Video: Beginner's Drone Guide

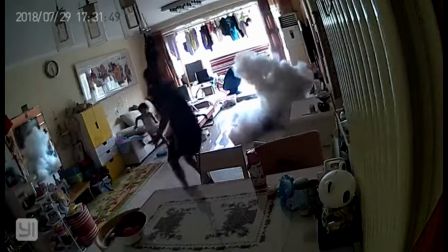(4:17)
I recommend you research that on your own.
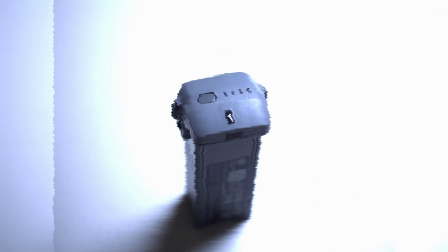(4:20)
A few guidelines for you are to never charge your batteries when they're warm, let them cool to room temperature. It's also advisable to number your batteries and then rotate them in sequence
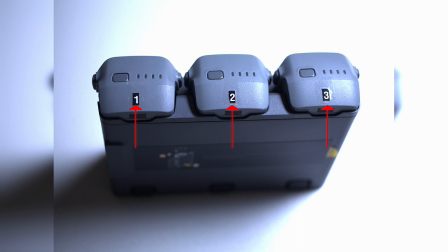(4:33)
so that they will all end up with an equal number of charge and discharge cycles. This will maximize your value for these expensive batteries and ensure you get the longest life out of them. I would advise using a label maker if you have one. I don't,
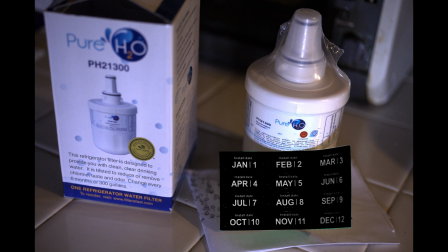(4:51)
so I use the number stickers that come with my kitchen water filter and then put clear shipping tape over them to ensure they stay put.
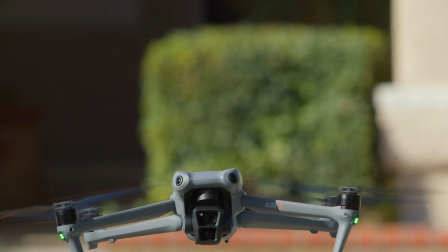(5:01)
You can always just write on them with a sharpie, but that might impact resale value when the day comes you decide to sell the drone.
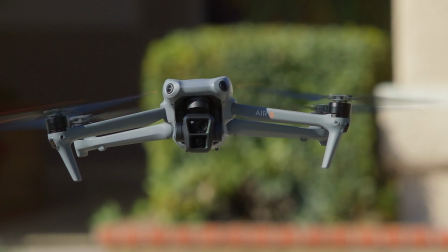(5:09)
I'm going to offer six tips for getting good footage, but nothing really in-depth, just some simple things to think about.
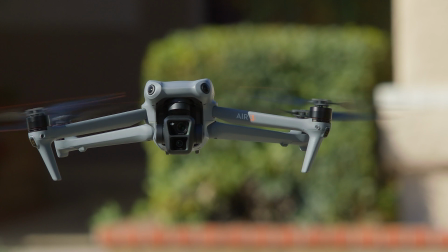(5:17)
The first rule of getting cinematic footage from your drone is that there are no rules.
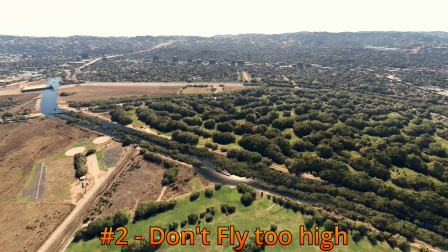(5:23)
Everything is subjective. Shots from very high up generally all look the same.
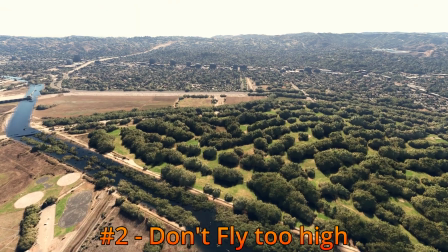(5:31)
Try to avoid these.
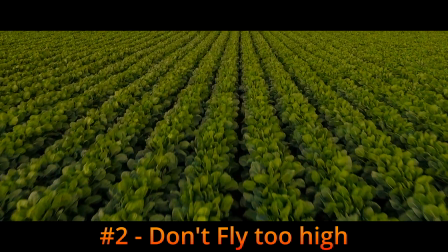(5:34)
Don't be afraid to fly close to the ground, just make sure there are no obstacles that you might hit.
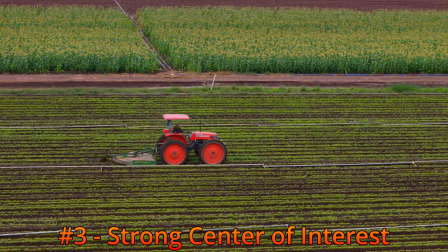(5:41)
Try to have a strong center of interest in your shot. This might be a barn or people in the shot.
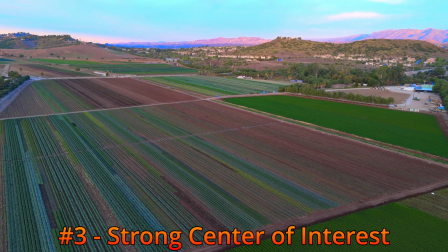(5:49)
Generic shots with no strong center of interest for the viewer are boring.
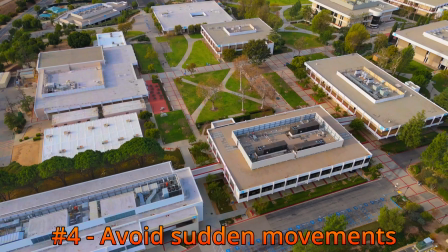(5:55)
Try to avoid making sudden direction changes while moving with the drone.
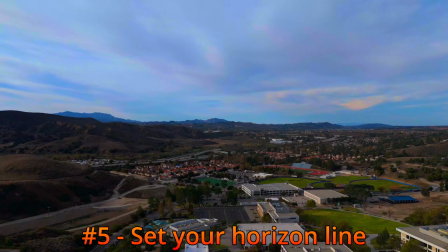(6:00)
Slow, gradual movements look better. By default, your gimbal will center the horizon. A more pleasing composition can be achieved by placing the horizon in
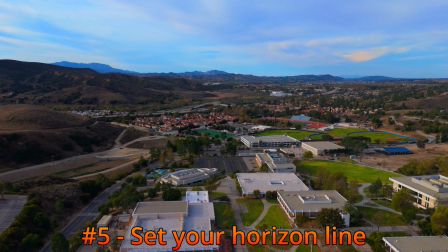(6:13)
the upper third line or lower third line of the frame like these.
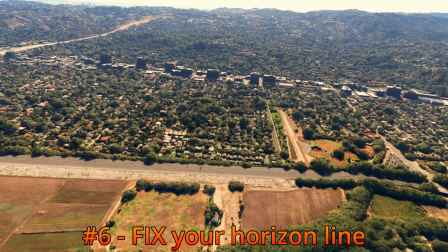(6:20)
When you get home and look at your footage, make sure your horizon line is level.
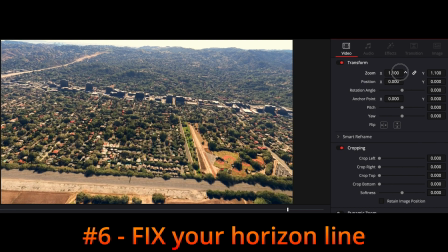(6:25)
If it's not, zoom the shot slightly and then rotate the clip to straighten it in your video editor.
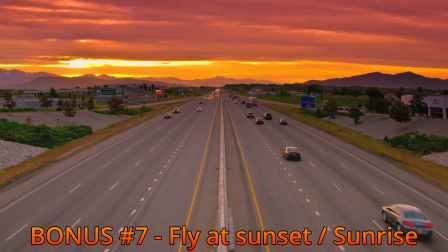(6:34)
Go out early in the morning or late in the afternoon when the sun is close to the horizon to get the best lighting.
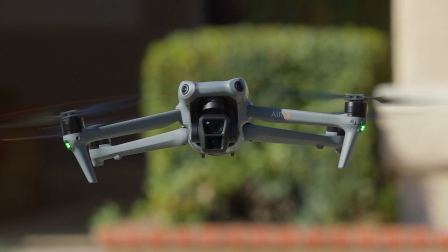(6:43)
Don't worry if you go out and shoot footage and stills with your drone and get home and find yourself disappointed with the results.
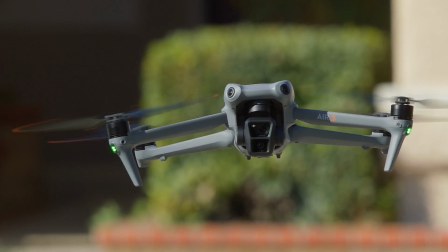(6:51)
Good results take practice. Fly as often as you can to build your skills.
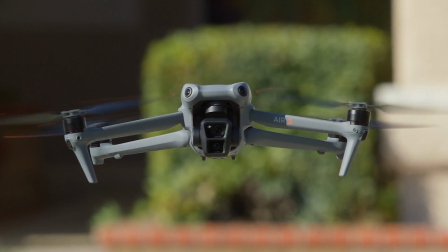(6:58)
I hope this helps someone out there. Thanks so much for stopping by and watching the video.
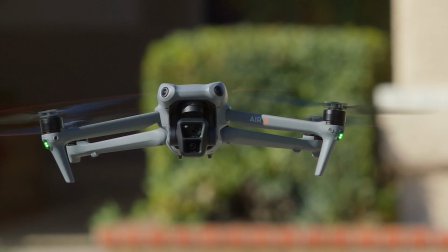(7:03)
If you liked it, please click like as that helps other folks find it. And until the next video, take care.